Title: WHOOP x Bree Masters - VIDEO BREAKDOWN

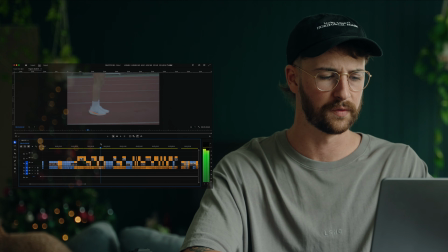[12:06]
So you can see all of the warm up shots here, drills, getting ready for a session. And now we go back into changing shoes.
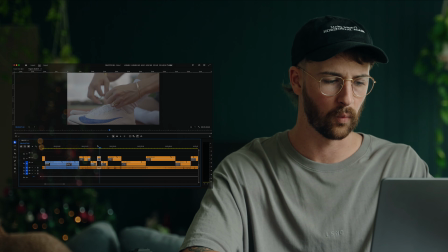[12:21]
So again, these like little lace ties, little moments like that where they pull down really fast, really great for quick cuts. Another little spot here as her heel slips into the shoe. Great little sound effects heavy sections that will create a cool quick cut.
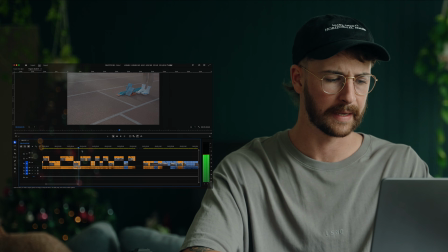[12:39]
And then again, laying down these blocks here. So these sections here, like I was saying before, are really sound effects heavy, especially this moment here, which I love, is stomping the spikes of the blocks down into the track using the heel of her shoe.
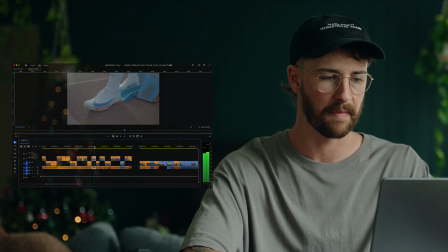[12:57]
So we did that again there a couple of times. And then again, this one is the one that made it into the edit. Just that really hard stomp is such a cool sound effect. Again, more here, laying out the blocks, things like that. And then this is where the edit starts to slow down. So we'll come into laying out the hands on the track.
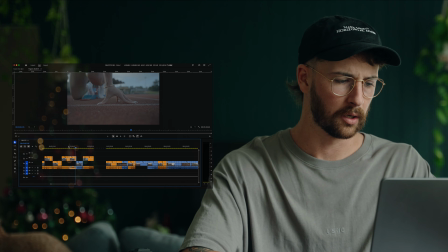[13:17]
And here we go. Yep, 1, 2. And then this one here was honestly probably one of my favorite shots from the shoot. It's a weird thing to have as a favorite shot, but it was just the way that her hand came into frame and the focus was already set,
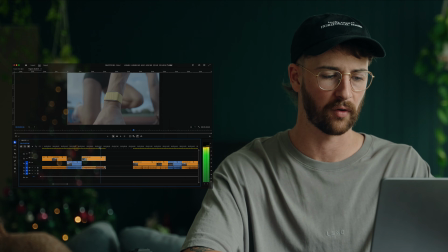[13:35]
ready for the Whoop logo to just dump into frame there. And you can hear me just losing it from behind the camera. Yeah. Now from there, once we've done all of our selects, I usually start to make a bit of a rough timeline, and we'll usually always start with the track. So lay the track out. We knew this had to be a 30-second slot. So we lay the track out and cut it into different sections into how I like it.
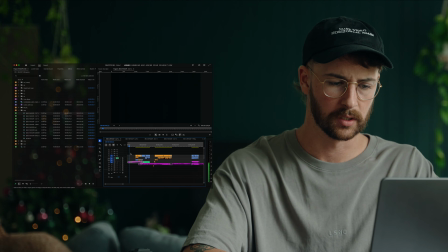[13:58]
So in here, you can see starts with a bit of a build there.
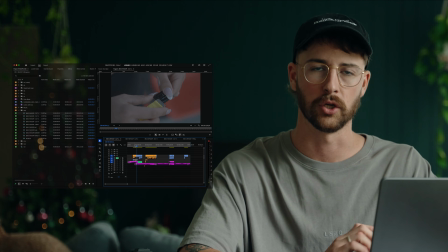[14:05]
And what I've done is laid out some of the sections that I knew immediately as soon as I listened to the track and as soon as I laid out the track in the timeline, I knew where these sections were going to go. So for example, I knew I was going to have a couple of quick cuts at the start there.
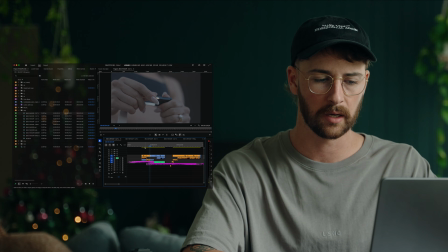[14:20]
So I left a gap. Then here, Bree walking in as there's like this kind of riser from the track. Bree walking in, dumps the bag down, this little quick cut section. I knew that was going to go there. And then into the blocks as the track dives down again,
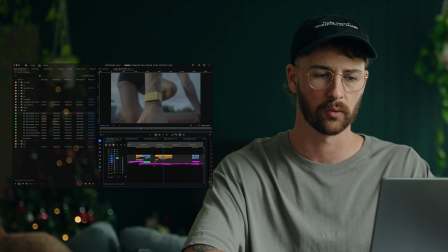[14:38]
that was a great opportunity to introduce this band shot here, the Whoop band. and then again into the block starts.
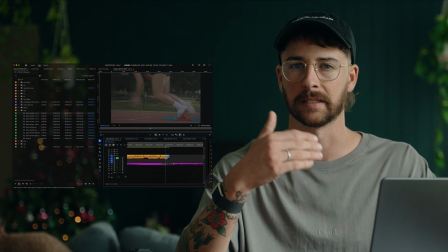[14:46]
I knew that I wanted the block starts to start as the track really ramps up. So I knew that's where that was going to go there.
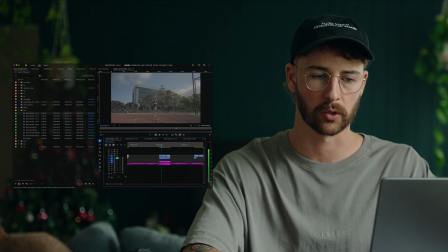[14:53]
Back into another quiet section here.
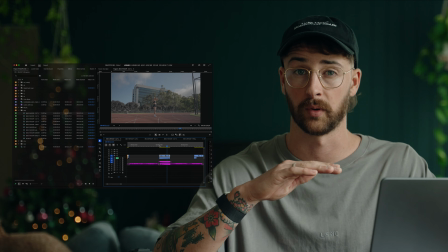[14:55]
This is a great opportunity to slow the edit back down, let it breathe for a second, and then bring up that little UI notification in the background.
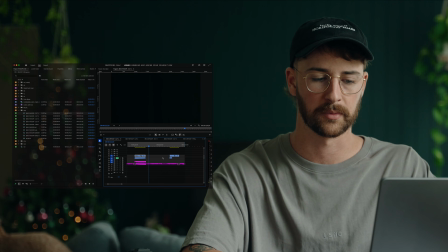[15:04]
Track ramps back up again. And then coming towards the end here, we knew this is where we wanted Bree to be just collapsing on the ground, exhausted after a session.
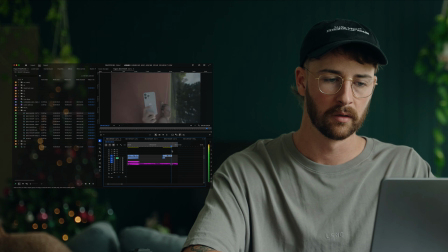[15:13]
And then that's where she types in to the Whoop coach how I'm going to recover from that one.
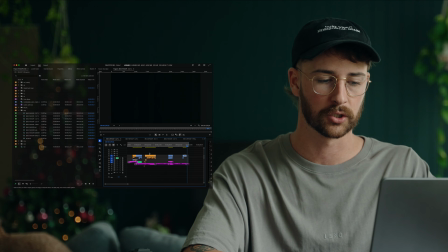[15:19]
And then that's the end of the video. So that's where we started. You basically just got the bones and the framework of it all happening here, just knowing already where those sections are going to go. Next was basically just filling in the rest of those gaps.
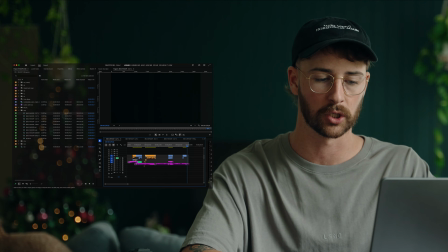[15:35]
So I had those sections that I knew where everything wanted to go. And then from there, I know the gaps that I need to fill.
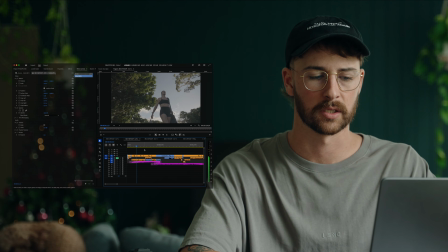[15:41]
So going in, quick cut section at the start there, and then Bree entry shots in the middle.
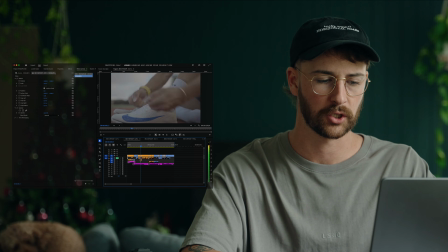[15:48]
From here, stretching, block starts. And then once we had the actual block starts happening, we can start to introduce some of the actual action shots.
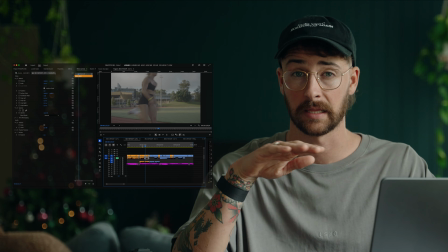[16:02]
This is where you really maintain the intensity in this part of the video here.
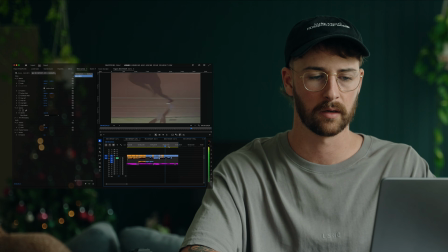[16:09]
And again, back into the slower sections, back up again, some more of the action shots there to bring us right across the finish line.
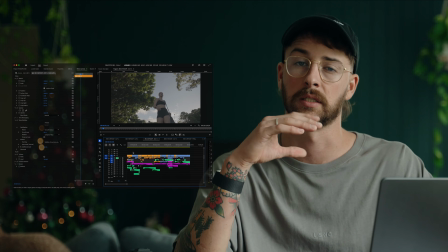[16:18]
Now, once we've done that, you can actually start to introduce some of the sound effects. So what I usually like to
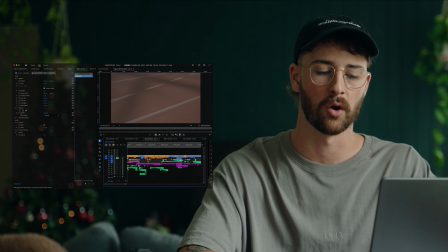[16:25]
do with sound effects is maintain as much of the original sound effects as I can that were shot in camera.
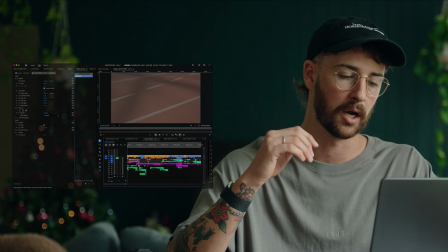[16:32]
So, you know, as I said, those little clicks from the Whoop band,
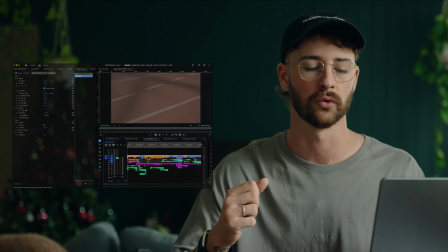[16:36]
there's things like the tying of the laces in the shoes, there's the placing of the blocks down.
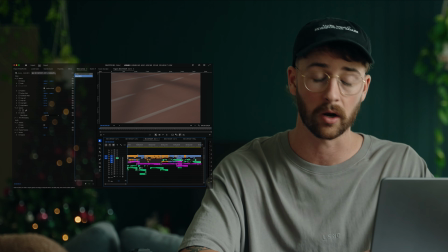[16:41]
If there's things in there that I can still use in the edit, I keep them in and then basically separate them into 2 tracks here.
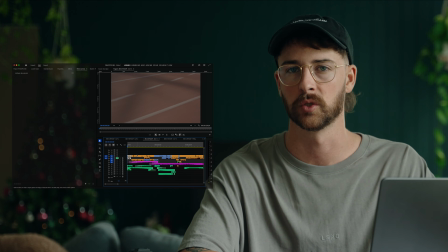[16:48]
So everything that's still attached that is pretty much unusable for one reason or another stays on the top track, just muted.
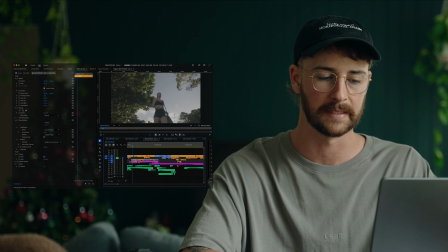[16:55]
And then everything else that I want to use in the edit, I just move that down 1 track and then we can play with levels and all of that from there.
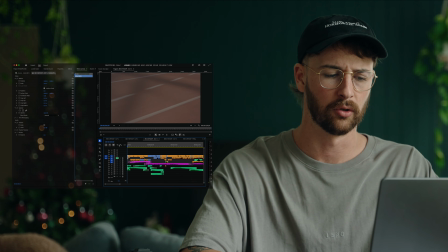[17:02]
Now, going in after that, you basically look to reintroduce all sorts of new sound effects.
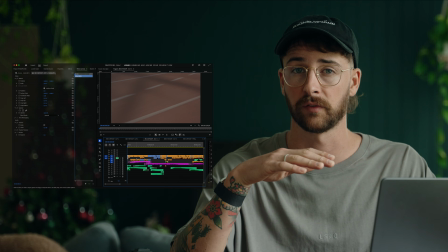[17:09]
So when you finish with all of the in-camera sound effects, I bring in layers,
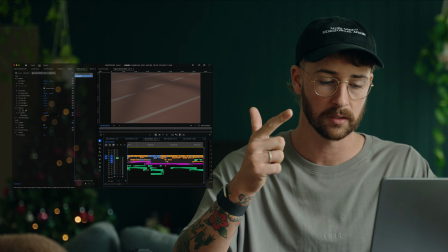[17:14]
usually from lens distortions and ocular sounds is where I get all of the quick cut sound effects.
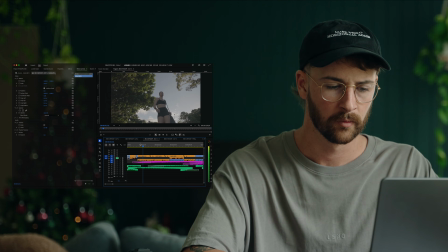[17:19]
So especially in like this opening shot here. Now that's just like kind of cinematic mechanics type thing.
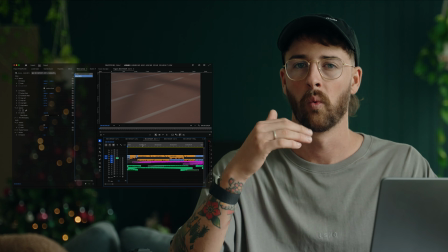[17:28]
Doesn't really relate to what's actually happening on screen, but it really helps kind of keep that energy going for the super quick cut sections here.
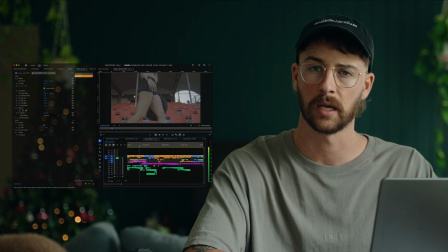[17:37]
So there's a couple of there. This is just a riser here that's like just building the tension up into this quick cut section here.
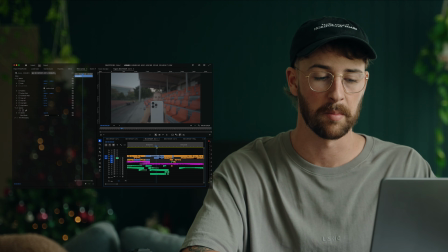[17:45]
This little click notification, that was just a good one to mimic the sound of the notification that we'll bring up when we animate that later. Again, some just like cracking of knuckles shots, things like that to kind of show that stretching, warming up.
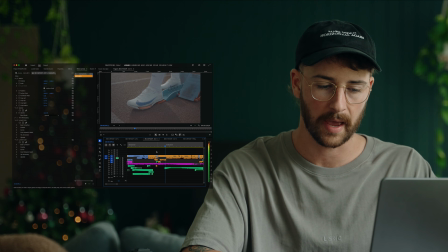[18:01]
A few little whooshes in there as she's kind of warming up, doing her drills. And then this here,
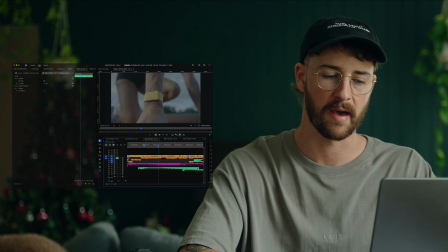[18:09]
this sound effect is just kind of like a riser into a drop, and that kind of gives a little bit more gravitas to this Whoop logo shot.
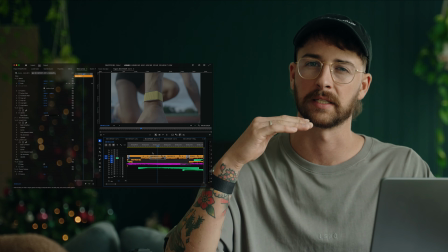[18:17]
So you kind of build up and then it allows, you know, a second or two for it to breathe while you see the Whoop logo in the shot there.
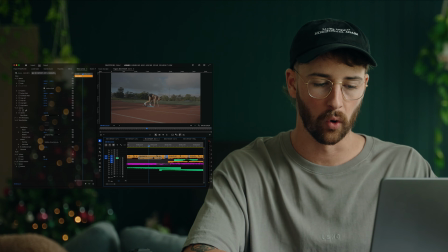[18:26]
And then you have a little bit more of a quiet moment here as she's getting ready, and then another riser there and another drop as she takes off. And then this is, again, as you have these quick cut little frames in between some of the longer shots,
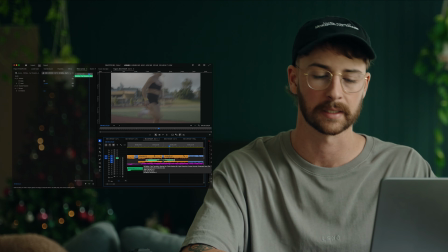[18:43]
that's where you introduce some of these whooshes and things like that. Same again here.
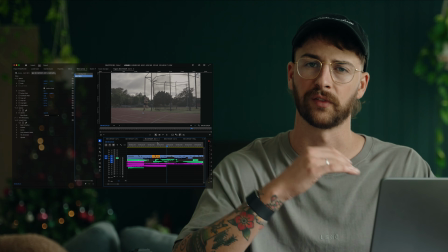[18:53]
And then again towards the back end of the track as there's those whooshes, the flybys, and then finally just the typing there as she's typing.
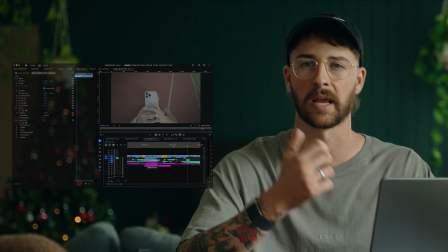[19:02]
We'll animate that later, but you just have the clicking of the keyboard sound.
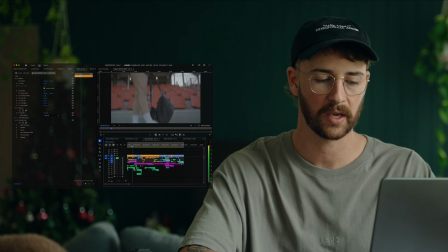[19:06]
Now, one of the things that I like to do when doing sound effects is actually just going through and just muting your track. So I've got the track here in purple. It's good to just go through and listen to it without the track in there so that you know,
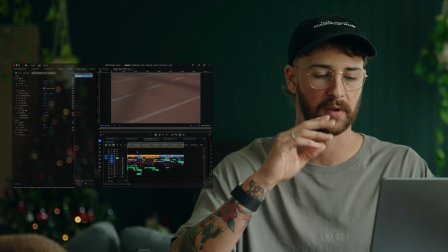[19:20]
you get a bit of a better feel on the sound effects a little bit better without listening to the music in there.
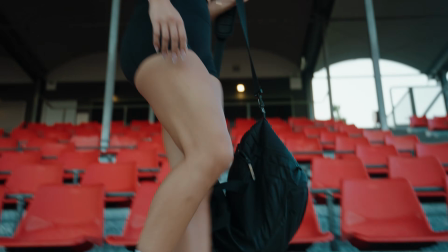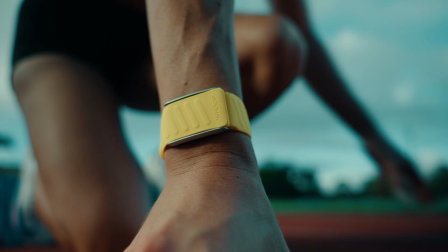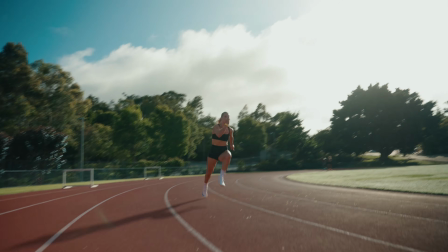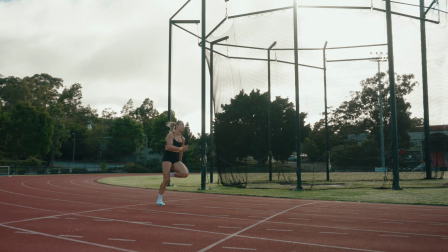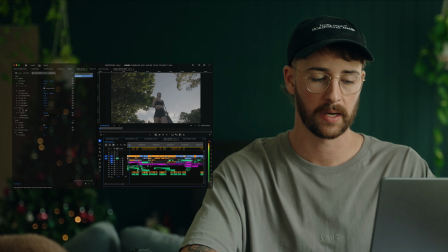[19:54]
Now, next we get into the voiceover from Bree. So again, a great opportunity here.
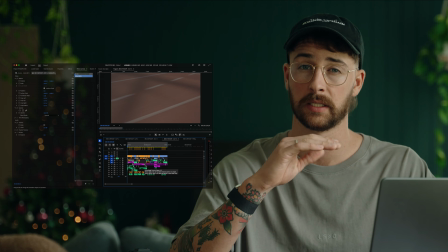[20:03]
If you turn off all of your other layers, just listen to the voiceover first, go through that,
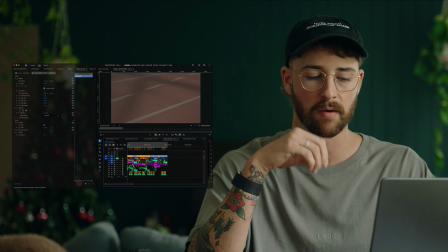[20:08]
get your best sections, and then lay them out with enough room to breathe.